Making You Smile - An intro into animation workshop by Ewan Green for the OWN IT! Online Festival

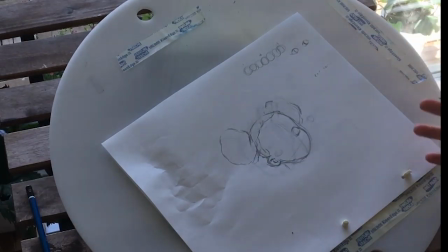He's a CG guy, and CG people, since you're using a digital puppet, sometimes it can be tempting not to move the eyes around all that much.
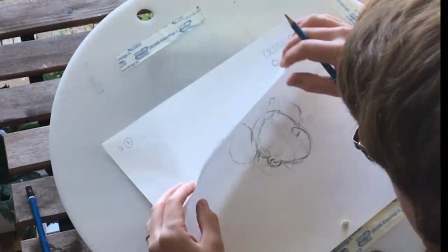They're small on the screen and hard to see, but they are vital because the humans go right for the eye.
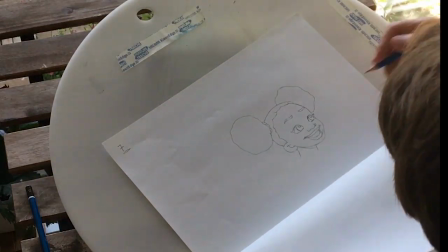So if you're not sure what they're looking at, like in this one, she's looking up and to her left.
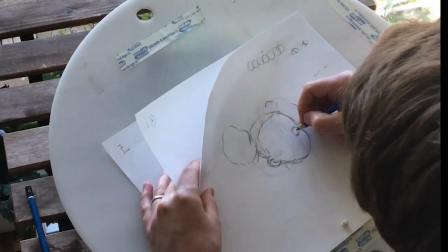So I need to keep that consistent.
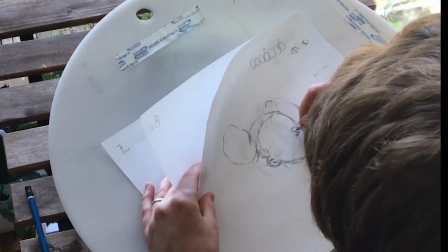So even if her face is pitched down, she's got to be looking up to in the same direction.
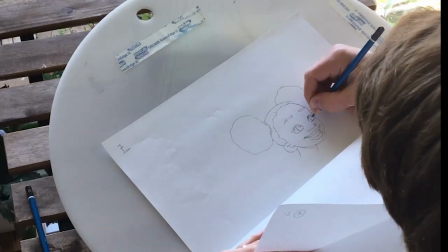I also notice I've put the highlight on her screen right.
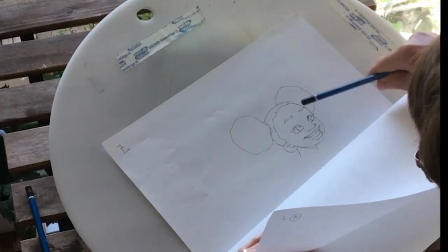We'll often do screen direction instead of, so her left eye is her screen right eye.
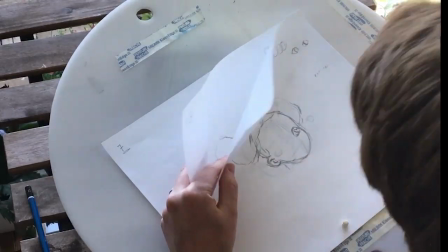I need to make sure that her highlight stays in the right place, because that looks pretty bonkers too
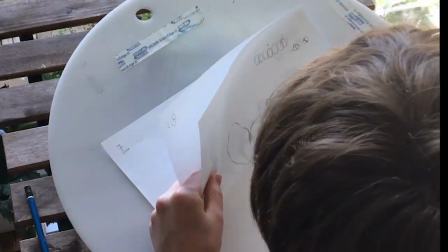if the sun is moving around.
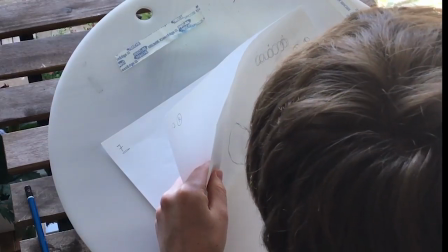Just make sure her nose is dipping down.
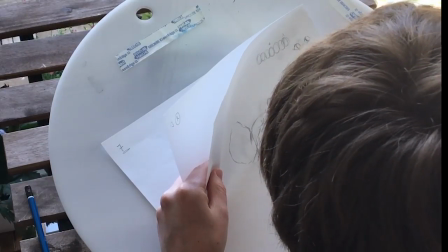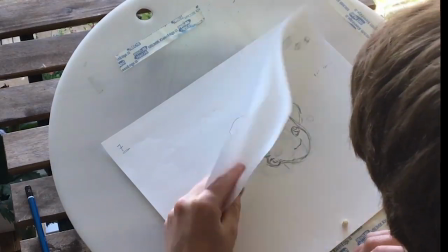So I've just noticed her nose is doing the thing I don't want it to. If I was to draw a line through this one, it would be pretty level.
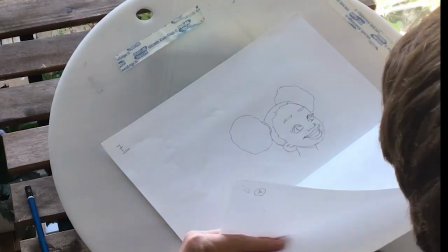And if I was drawing a line through the end point, it would also be pretty level.
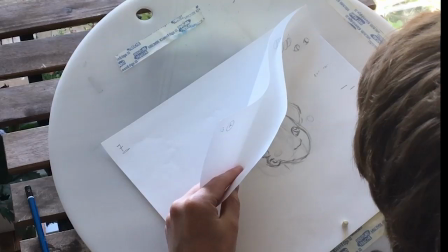And in the middle, I've gone and made it like this. So it's going to be doing that wild flipping around.
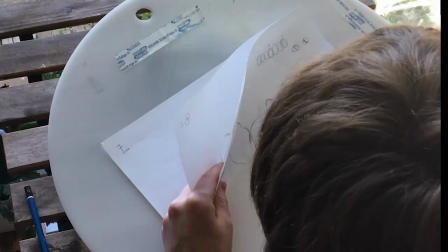I don't want it to do, so I'm going to fix that. Bring it up. I'm actually going to erase it.
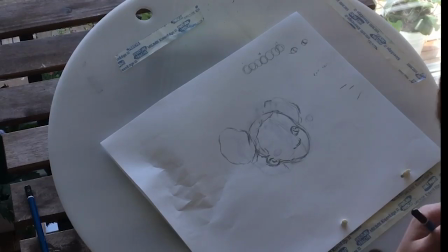Don't want to get mixed up. Where'd my eraser go?
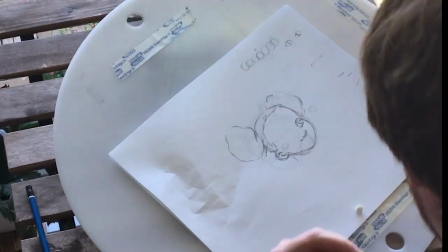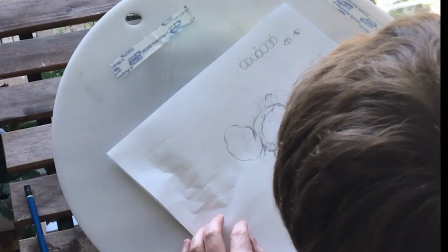Oh well. I'll just do a quick reminder.
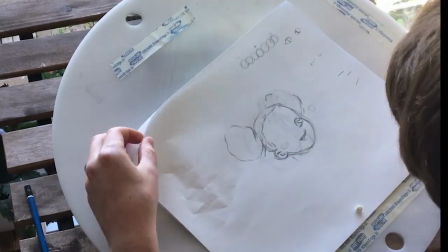Okay. If that works a little better. Oh, there it is. Hello.
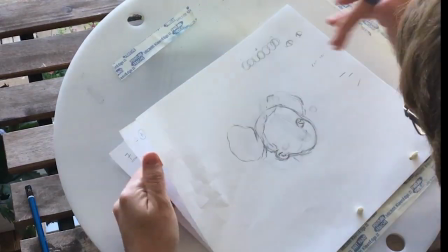Thank you to anyone shouting at their screen where it was.
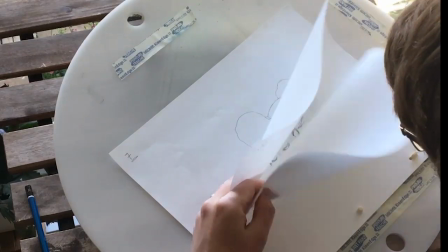Okay.
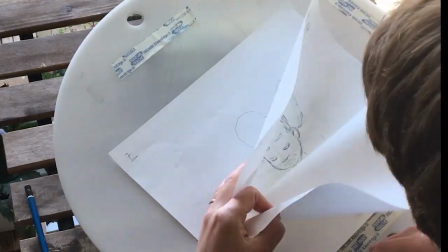Okay. I think that flickers much less.
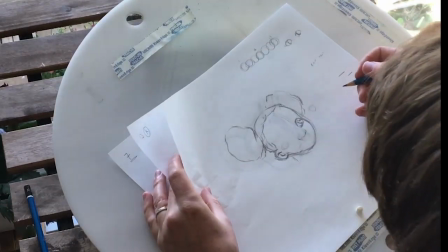So I'm going to favor, in terms of drawing shape,
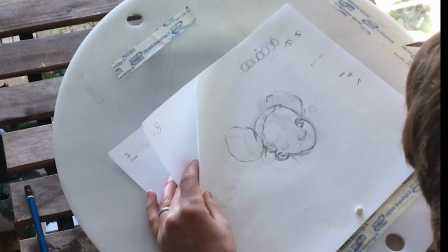things can stay the same for consistency, or you can vary things to make things more dynamic.
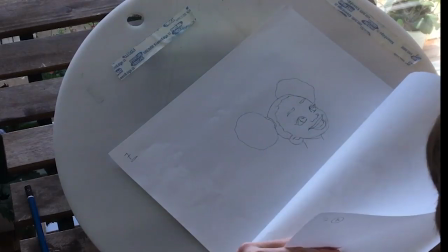For her mouth, I'm going to favor this shape over the closed mouth.
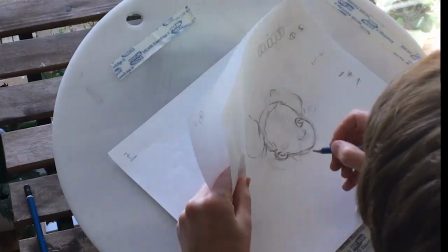So, just gonna have a look. So she's got these dimples
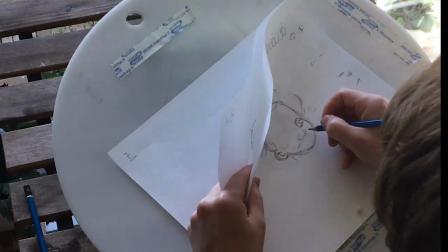on both sides,
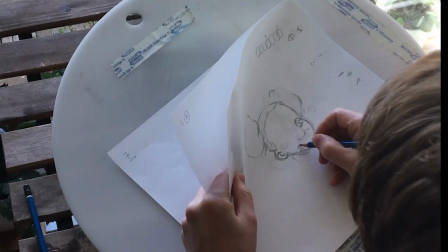and she's got, okay, so her mouth goes down and then over the top,
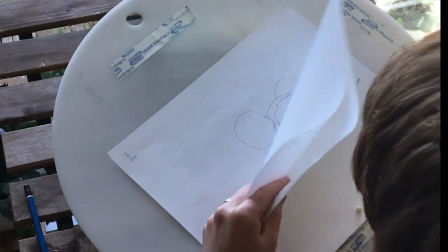and she's still looking down a little bit, so it's a little bit closer to her nose than before,
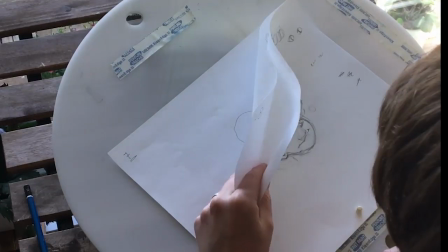and then down and then back up again. Okay, you can see all of her upper lip,
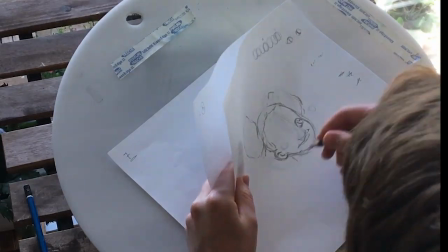makes a nice grin, and because her head is already in perspective, we're going to see more of this side of her mouth than the other one.
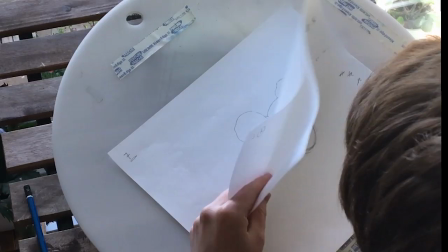Her bottom lip
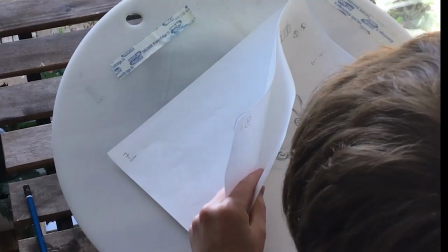starts here. You can see all of her teeth.
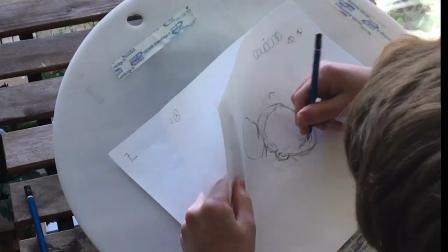Teeth are hard
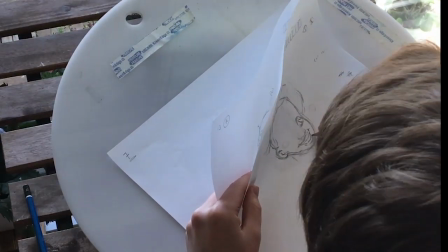because literally, and because it's really easy to overdraw them.
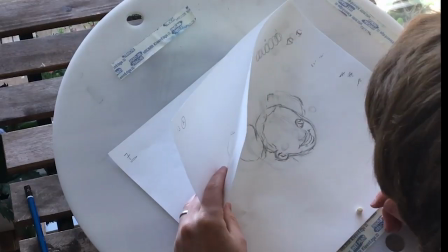Okay, I'm happy with that. So I can still tweak anything afterwards, but okay, let's do her screen left eye.
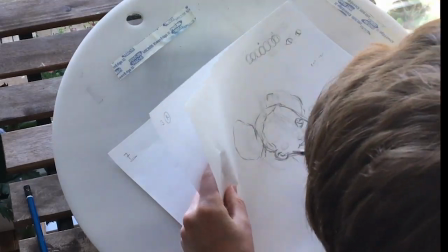So we'll do it again.